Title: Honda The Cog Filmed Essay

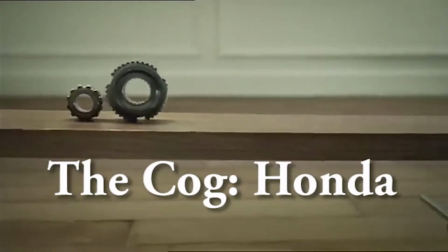0:03 The COG, Honda.
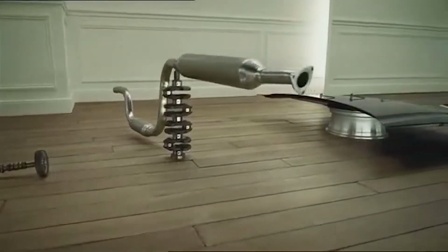0:09 Basic Information The COG was an advert that was released by Honda on the 6th of April 2003, to display the new Honda Accord.
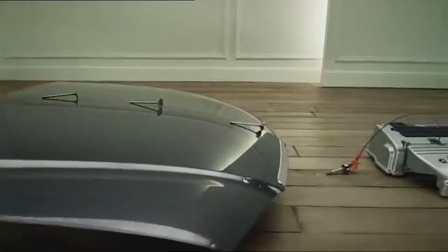0:17 It lasted for 120 seconds, and used a Rube Goldblatt machine made entirely of parts of the car to display the product.
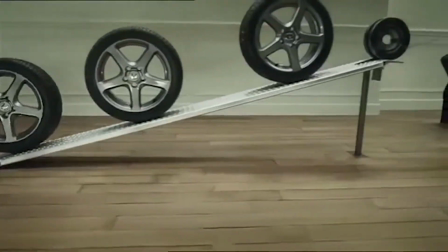0:24 Towards the end of the advert, we begin to hear the start of Rapper's Delight, before we hear a voiceover saying...
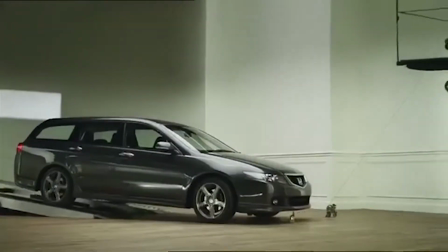0:29 Isn't it nice... when things just... work?
Form and Style
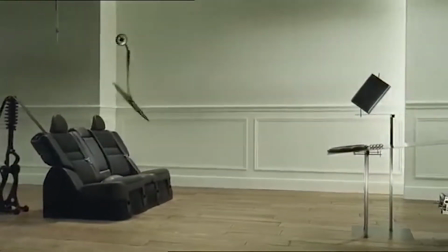0:37 This advert is a standalone, and interestingly doesn't fit into any other form. Similarly, it doesn't have a specific style.
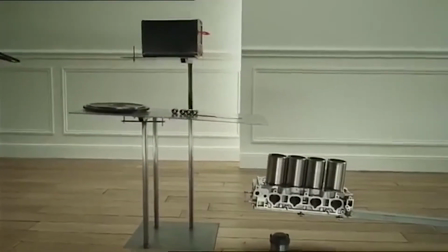0:43 It could be considered surreal or humorous, based on the hilarity of such a contraption existing,
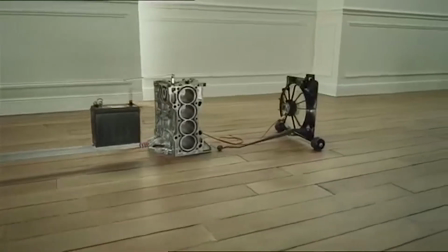0:48 but the use of the advert not fitting into any norm makes it incredibly unique and memorable, even for those of whom the advert may not appeal to.
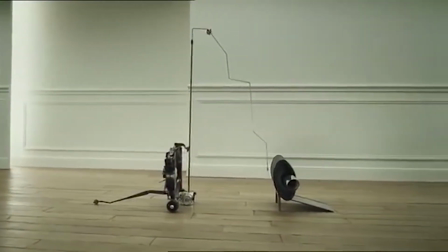0:56 Codes and Conventions The uses of shot and editing are all done to be suggestive of the product's quality.
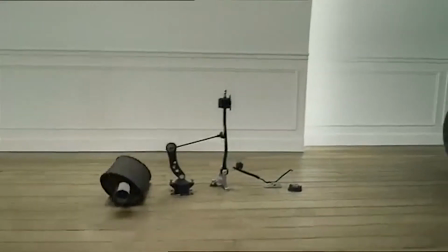1:03 The shot is a continuous one with little to no edits, and the camera movement is smooth and slow, keeping focus on the course.
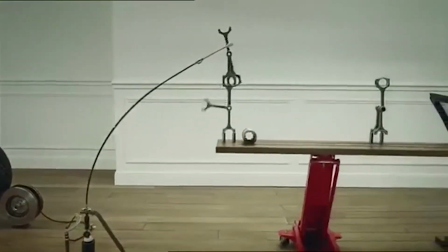1:10 This is all done to represent the ride of the car. Furthermore, the different parts of the contraption show off the features of the car.
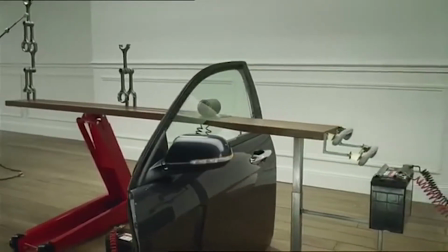1:16 We are shown the tyres grip, the alarm system, the windscreen wipers, specifically its sensitivity,
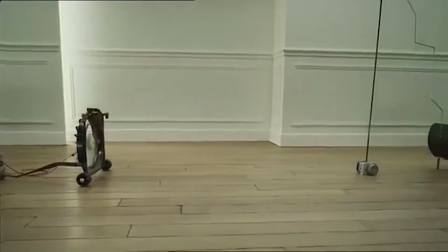1:22 the accessibility of the folding chairs, and a few of the other internal functions, like the induction fan.
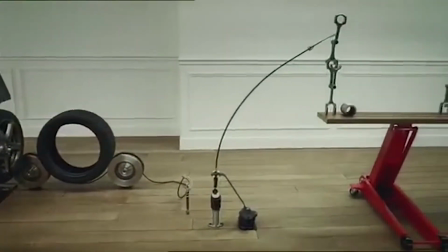1:26 We are also given a subtle demonstration of how expertly crafted the car is, and we see how finely tuned each section of the course is and how generally each transition is.
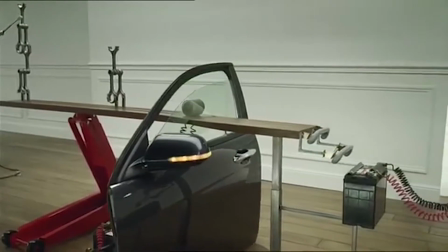1:35 The subtle imagery is also presented through the minimalistic use of sound and lighting.
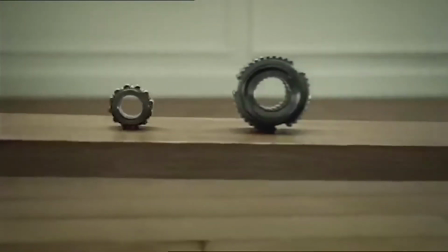1:39 The sounds are entirely comprised of metal on wood, metal on metal, mechanical devices,
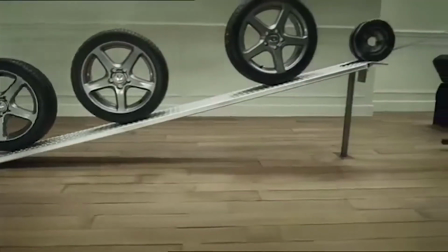1:49 tyres, and electronics.
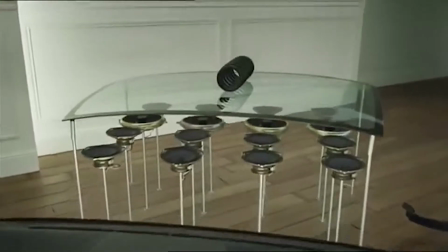1:54 Towards the end, however, the start of the song Rapper's Delight is played, which is used to add a little light-hearted humour to the advert and make you enjoy it a little bit more.
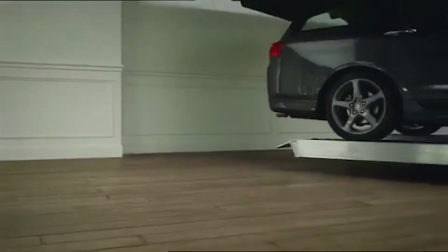2:01 Finally, the use of very simple light and background is effective in its way of keeping your focus on the car and its parts.
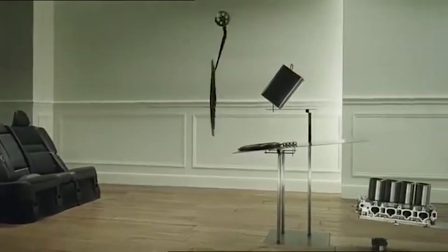2:08 Another thing to note is the absolute lack of special effects, once again used to keep focus on the car.
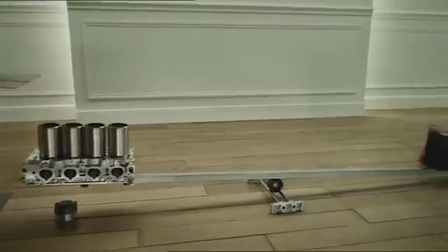2:15 Techniques As mentioned, there are multiple hidden messages in the advert.
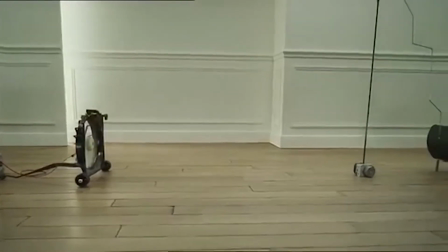2:20 Each section of the course shows us various features to the car. Emotionally, the ad is supposed to make us feel impressed at Honda, and in particular their car.
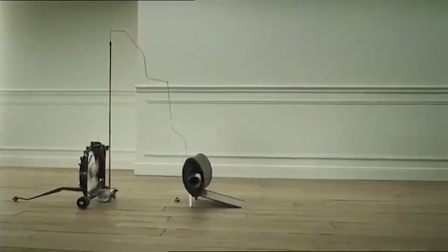2:28 They also want to make you feel happy about owning the car. Characteristics of Products or Services
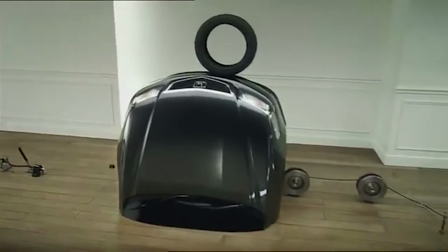2:35 The benefits and unique selling points of the product are based on its simplicity and how, despite this, it is a quality product.
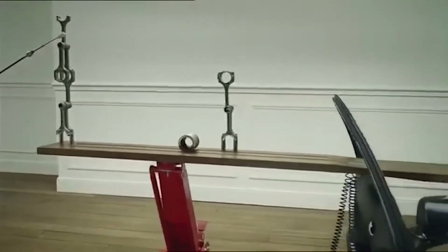2:42 They show us that it isn't over complicated, isn't likely to break down, and has a lot of useful features.
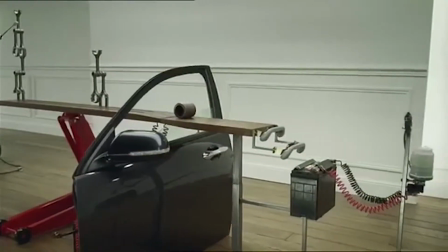2:46 This would appeal to a buyer, as it would give them one less thing to worry about in their life, and can trust Honda for the quality of their car.
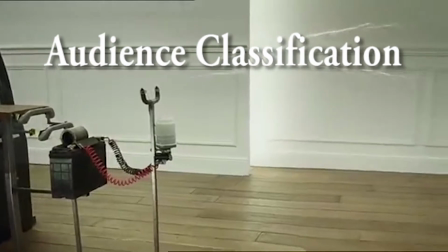2:53 Audience Classification
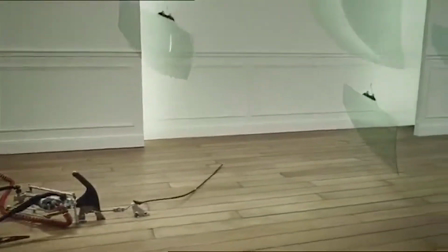2:57 Due to this appeal toward a simple and reliable car, the most likely people to be attracted toward buying the product would be the ages of 25 to 50 and have a family,
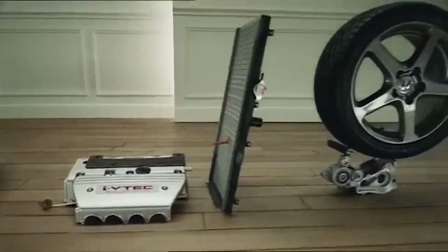3:05 whilst needing a solution for their sometimes-effective lives.
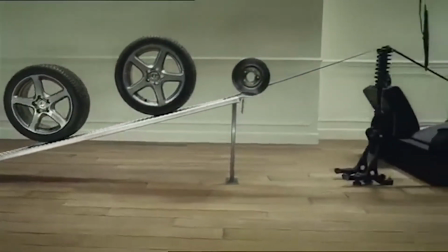3:08 Generally, the advert would also fit into groups B and C1, also due to the appeal of a simple solution for their daily commute.
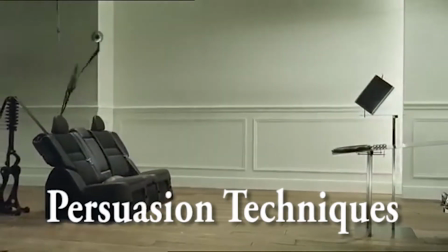3:17 Persuasion techniques
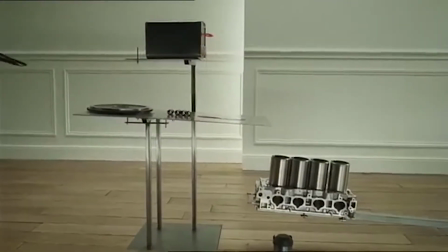3:20 Finally, the advert uses the three main persuasion techniques. However, the use is quite subtle.
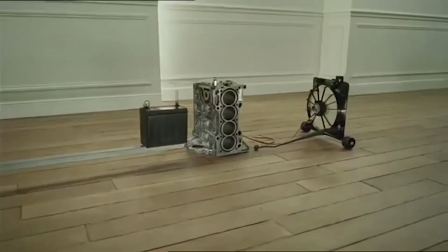3:25 In the case of Logos, we aren't presented with facts or statistics, but rather we are shown the features and reliability of the car.
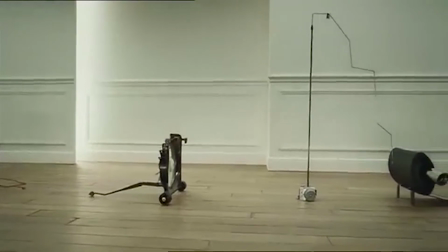3:32 Through Pathos, we are made to feel impressed at both the ingenuity of the car and Honda for their product and the course.
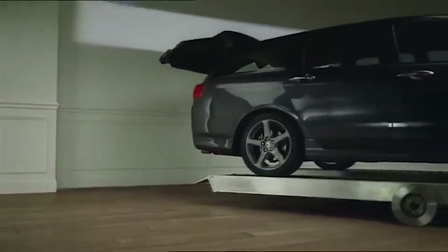3:38 There is a use of Ethos through the voice of the end of the advert, which is spoken by a minor celebrity Garrison Keylor.
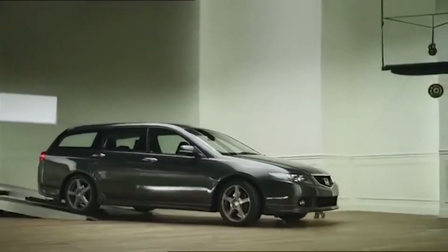3:44 Isn't it nice when things just...
Furthermore, there is use of the technique of plain folks. This is shown through the simplistic lighting and colours, paired with the similarly simplistic sound effects.